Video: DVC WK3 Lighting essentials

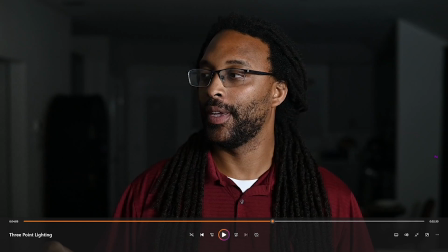[12:28]
Now, granted, I want you to do 3 point lighting. However, you only need one particular light to do the 3-point lighting. You can use the Bristol boards to bounce the light and direct the light however you want it.
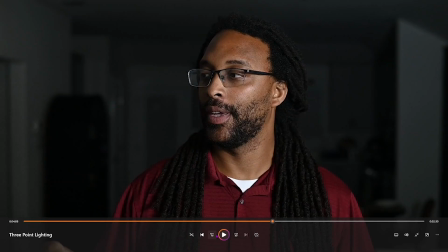[12:44]
That is the project, okay? So let's play. Then if you turn on that fill light again, well, here, let's keep that off.
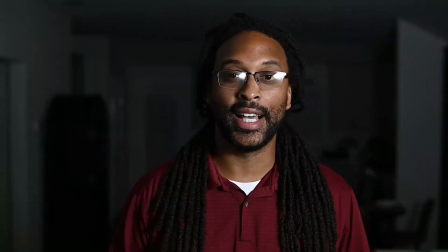[12:52]
This looks nice, I like it. Let's turn on the accent lights in the back.
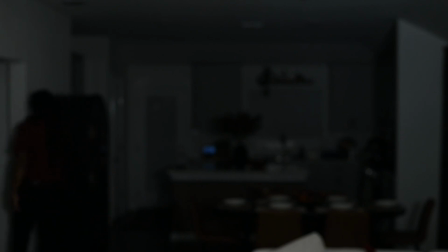[12:59]
So now turning on the accent light is literally just going to give me more
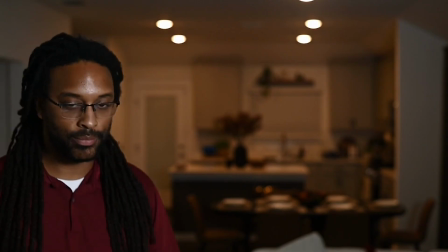[13:06]
accent or more dynamic in my shot. Okay, so now the accent lights are on.
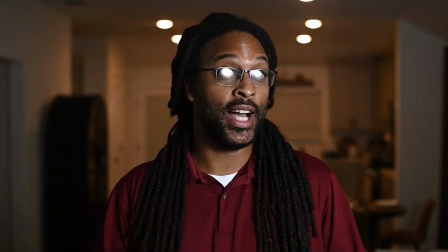[13:11]
As you can see, this is a shot or a color design or a lighting design that I would actually like.
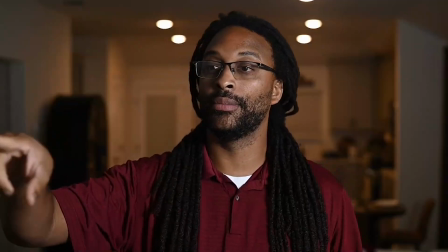[13:21]
I don't like this shot as much, but this shot, oh yeah, I'm feeling this 100%.
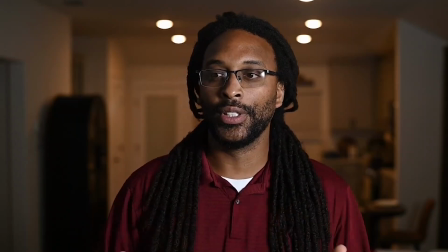[13:27]
And again, I was going to do this, but I said, let's do a 3 light setup.
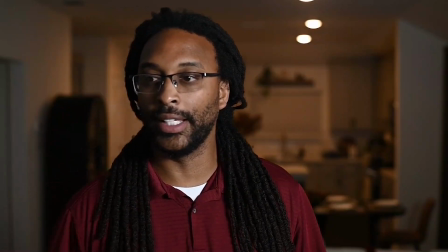[13:33]
And so that's where this came in, the fill light, because I wanted to add some brightness under here, okay?
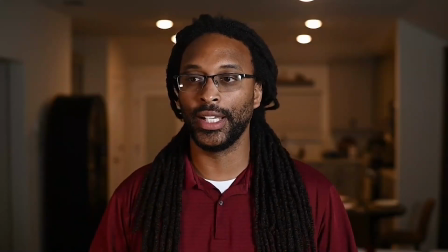[13:41]
And so that's where the fill light comes in, and it lights up this side of my face.
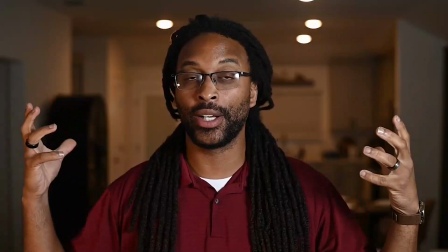[13:45]
And then I wanted to separate myself from the background, and so that's where the hair light comes in.
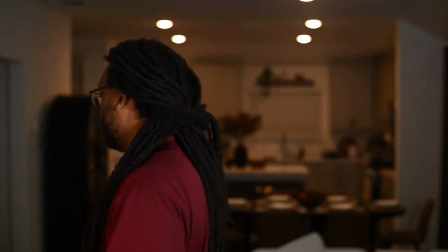[13:51]
Or the backlight comes in.
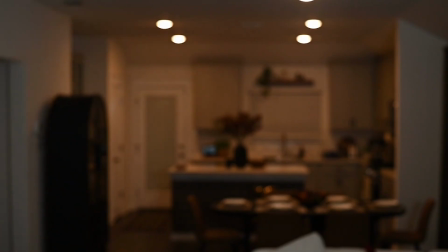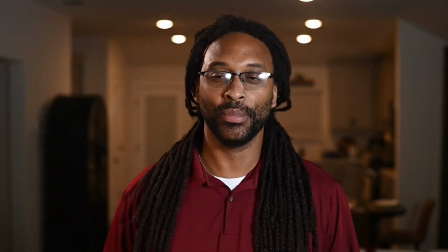[13:59]
Now, I know it sounds like I'm just repeating myself over and over, but I actually am. This is the lighting that you would strive for. This gives you a perfect lighting right here. And if you notice, that wall is no longer just like a dead white anymore.
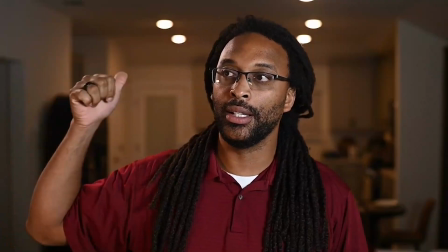[14:15]
It has some color to it, blending in with the color in the background. That's because of the hair light.
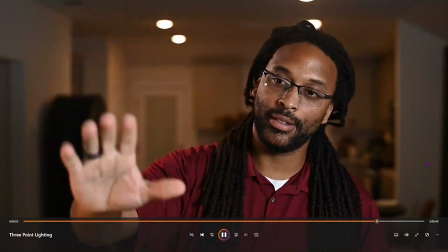[14:21]
I have it up, elevated, going forward. All right. That's all I got for you.
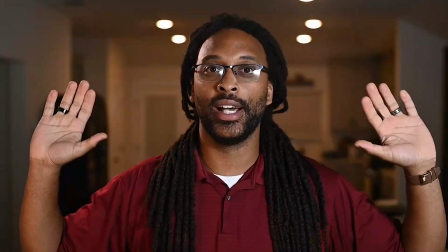[14:27]
Again, I apologize about the audio. I did not put the microphone back on.
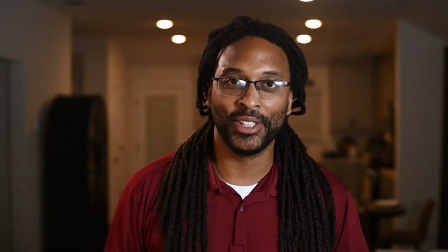[14:31]
I know, but I just wanted to show you the 3-point light setup really quick before I continue to break it down.
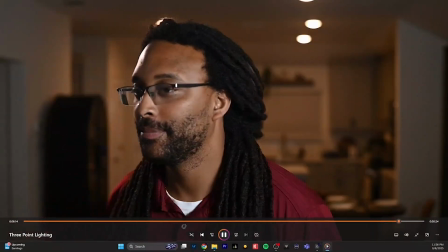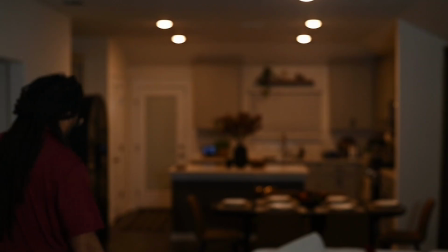[14:48]
Light.
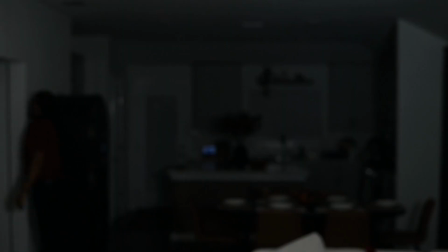[14:53]
Accent light.
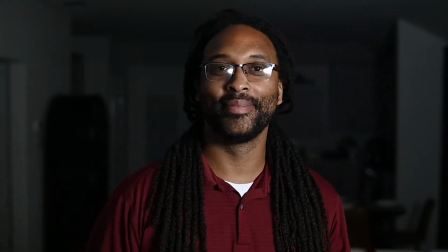[14:58]
And then I'm going to turn off all the lights.
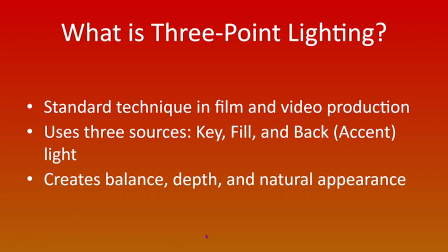[15:04]
Okay, so the key light, the fill light, and the backlight, or your accent light, or your hair light, it can be multiple different things. It's more of taking the creative leaps however you want to do it. I showed you 4 different light setups in that clip, where I showed you the key light,
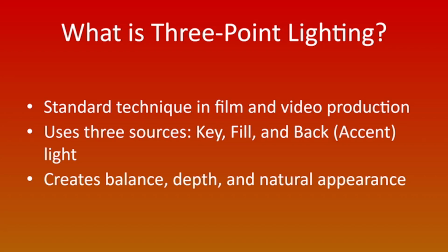[15:23]
which is the main light to light your scene, the fill light. And again, for the project, you don't have to film yourself. You can film something else. Like I'm giving you complete creative direction with this.
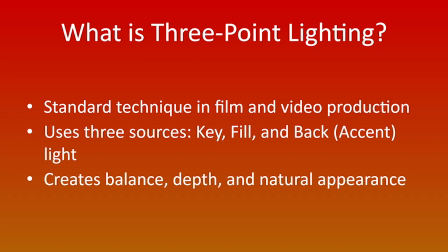[15:39]
All right. But you have your key light, which is your first light, your main light that is going to light your subject. You have your fill light, which is going to fill in with exactly what it is. It's going to fill in the rest of your shot or your scene.
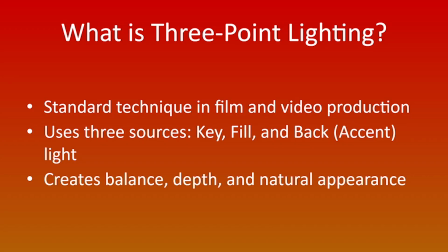[15:54]
Okay. And this could be an additional light to add more even tone, even light to your face. Now you can use another light, but I really want to challenge you to use the Bristol board so you can understand how to bounce light.
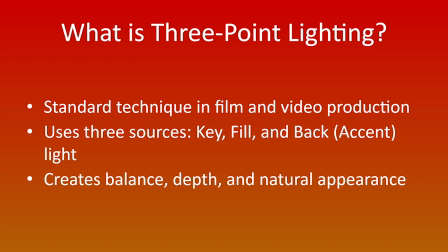[16:10]
And you can see that when you're on set, you don't need to buy a $45 reflector just to bounce light, when you can go to the dollar store and get a $2 $2 Bristol board, which could be your reflector. Okay.